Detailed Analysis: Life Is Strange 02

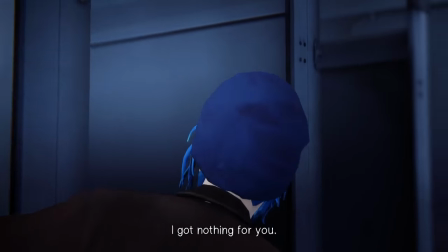8:07 To make the conversation more interesting, we move the characters around and have them act in different ways.
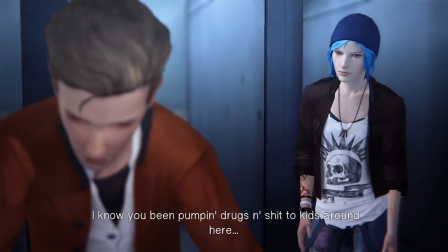8:13 In order to make this scene more potent, these two are not just talking, they're arguing.
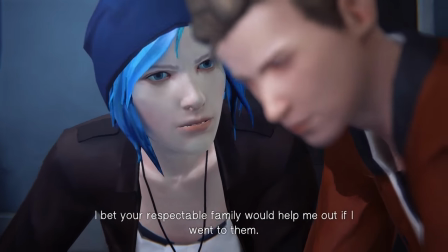8:20 You add drama to a narrative scene, to a conversation, you can get a lot more out of it.
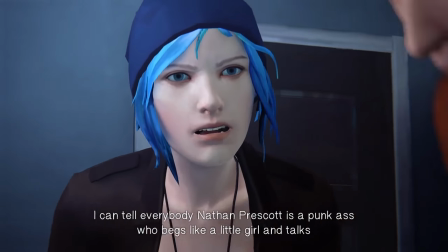8:27 Notice that he's tightly clenched trying to keep control while she is active and pushing him around and moving around.
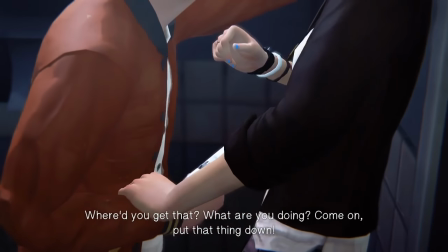8:36 And now it escalates a little bit, but this is still fundamentally an exposition scene. They're explaining that she is not...
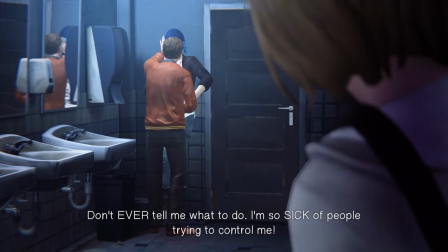8:43 Nobody cares about her. She's on the downside.
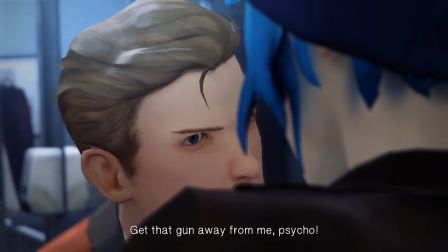8:48 So this is still exposition, even though it is literally someone getting shot.
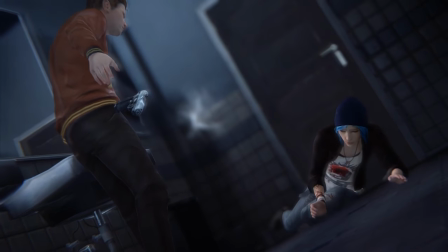8:56 And now we get our power, the power to save Chloe. We're going to go ahead and reverse time, but look at that gun.
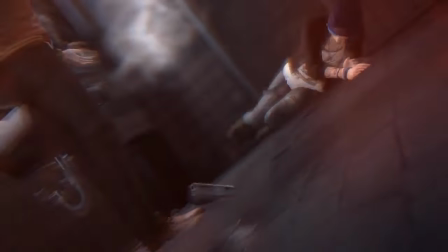9:02 Guns are really highlighted in this game, and it's completely a ruse. We'll talk about that more later.
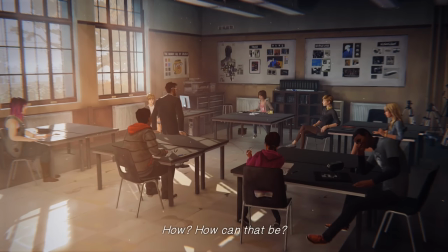9:09 Back in class. That was fast. I need to talk faster if I want to get all this stuff out.
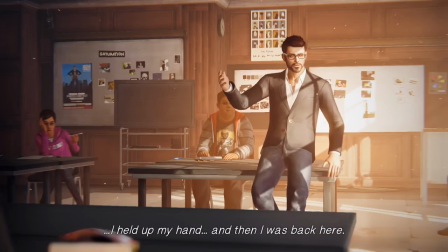9:18 One of the things you may not have noticed is that Chloe was framed such that we were able to see her face for that entire period of time.
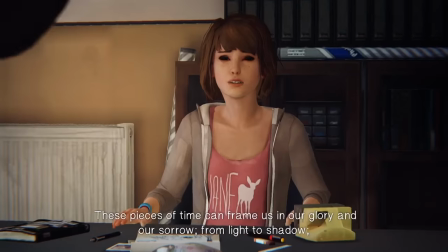9:25 That tells us that we are really supposed to remember Chloe. And of course we are.
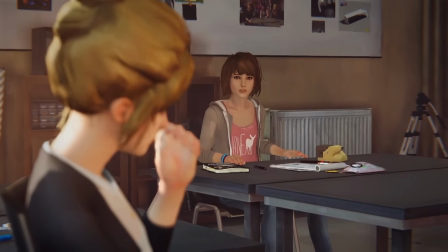9:31 Chloe is the main character, opposite our Max here. She's the other important NPC character.
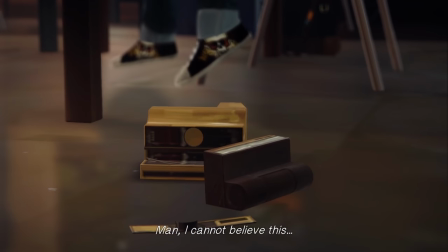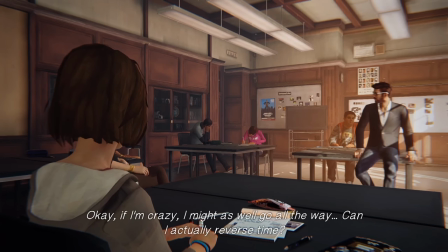9:48 So here's where we start to get our tutorials on how to actually use our primary power.
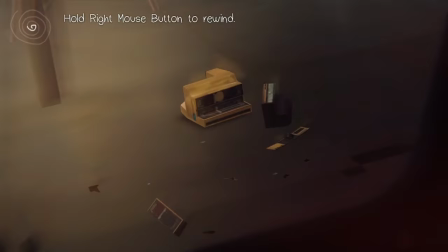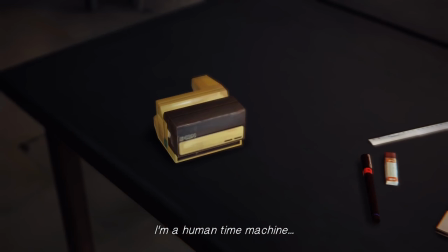10:02 For the next 10 minutes or so, it's all going to be just a tutorial on how to use this power.
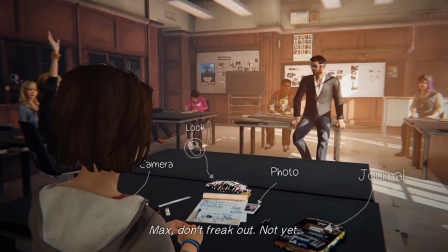10:08 But we're also going to highlight some of the elements. By the way, take a look at Jefferson here. He is dominating the center of the room, as I explained in the last episode.
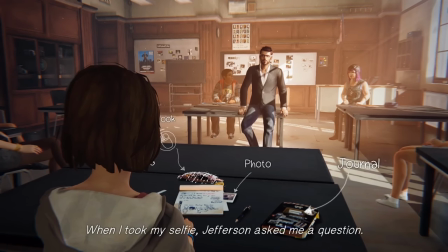10:19 The room feels very heavily occupied because there's someone in the middle of it.
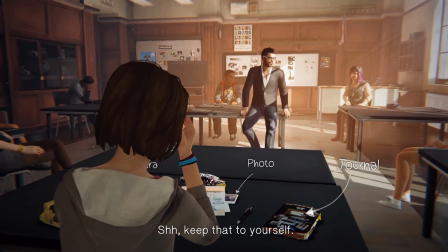10:23 He's also sitting directly on the Chloe and Amber love diagram,
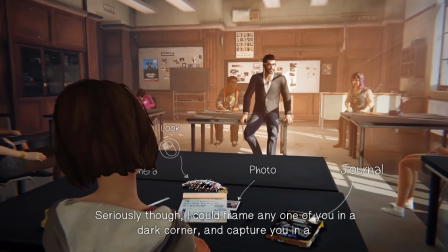10:32 which is very symbolic, and I'm sure it wasn't on accident.
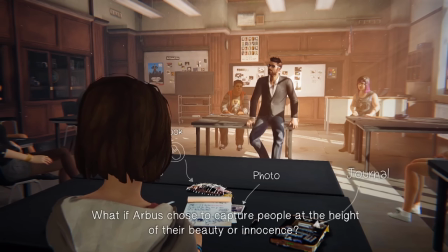10:38 And they're making sure you hear this critical dialogue again. They're really trying to pound it into you while still disguising the fact that it means anything deep.
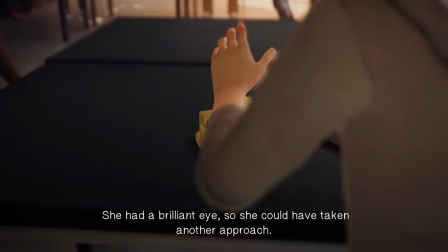10:48 She had a brilliant eye, so she could have taken another approach.
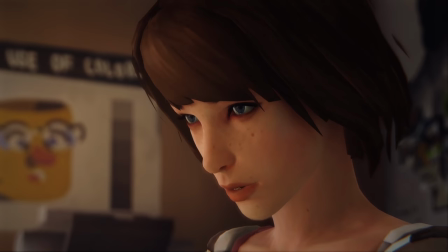10:53 I have to admit, I'm not a big fan of her work. Shh, shh, shh. I believe Max has taken what you kids call a selfie.
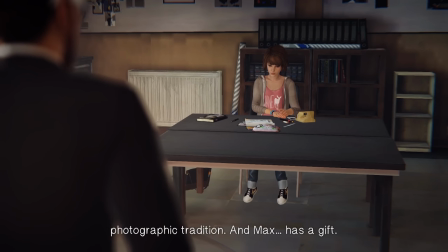11:00 A dumb word for a wonderful photographic tradition. And Max has a gift.
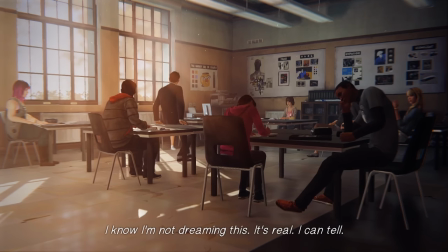11:06 I know I'm not dreaming this. It's real. I can tell.
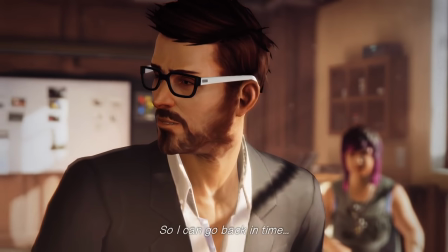11:12 So I can go back in time.
Selfie expression.
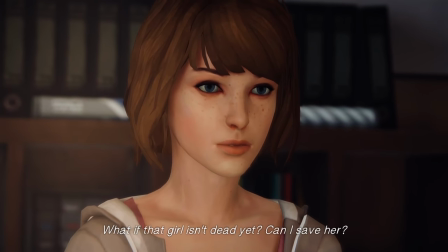11:19 That girl I don't know. I have no idea who she is.
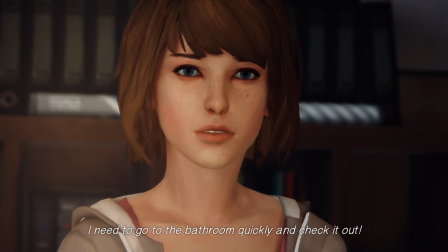11:23 The fact that we don't recognize Chloe is actually a really interesting meta-point, meta-textual point.
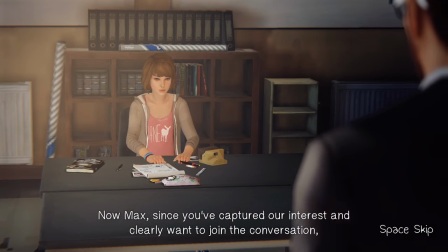11:31 The power is obviously linked to her relationship to Chloe,
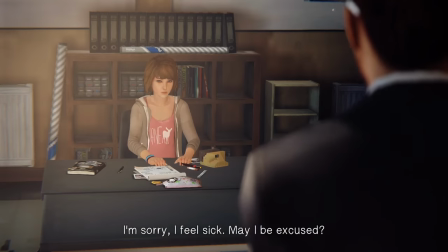11:37 but it works even if she doesn't know that Chloe is the one in danger, so it's not welling up from within her.
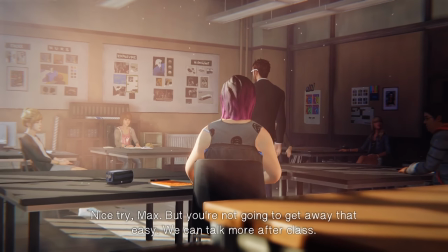11:44 It's somehow, you know, pushed onto her from outside. More tutorial happening here.
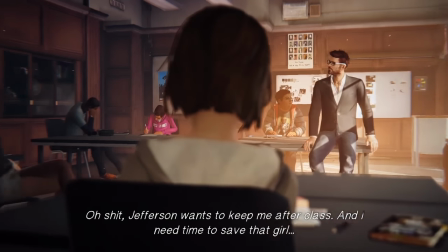11:52 But normally powers in these sorts of games or movies or whatever,
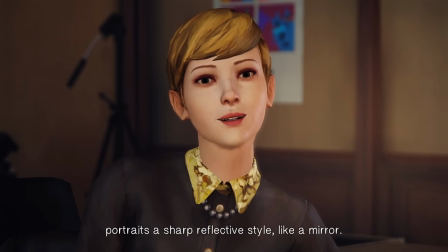11:56 these all well up from the inside, and they're external representations of someone's internal struggle.
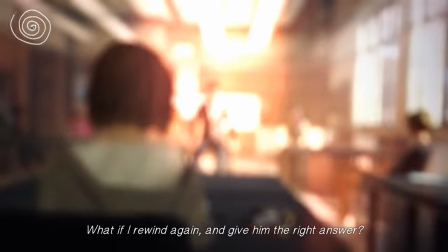12:04 Now, the ability to rewind time does represent Max's internal struggles relatively well.
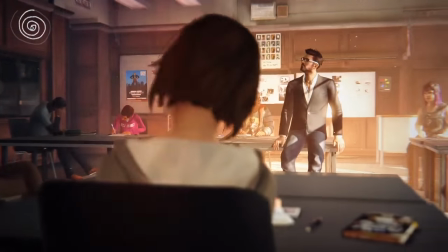12:09 She's awkward, and she wants to be able to undo that. She wants to be able to go back and change her awkwardness.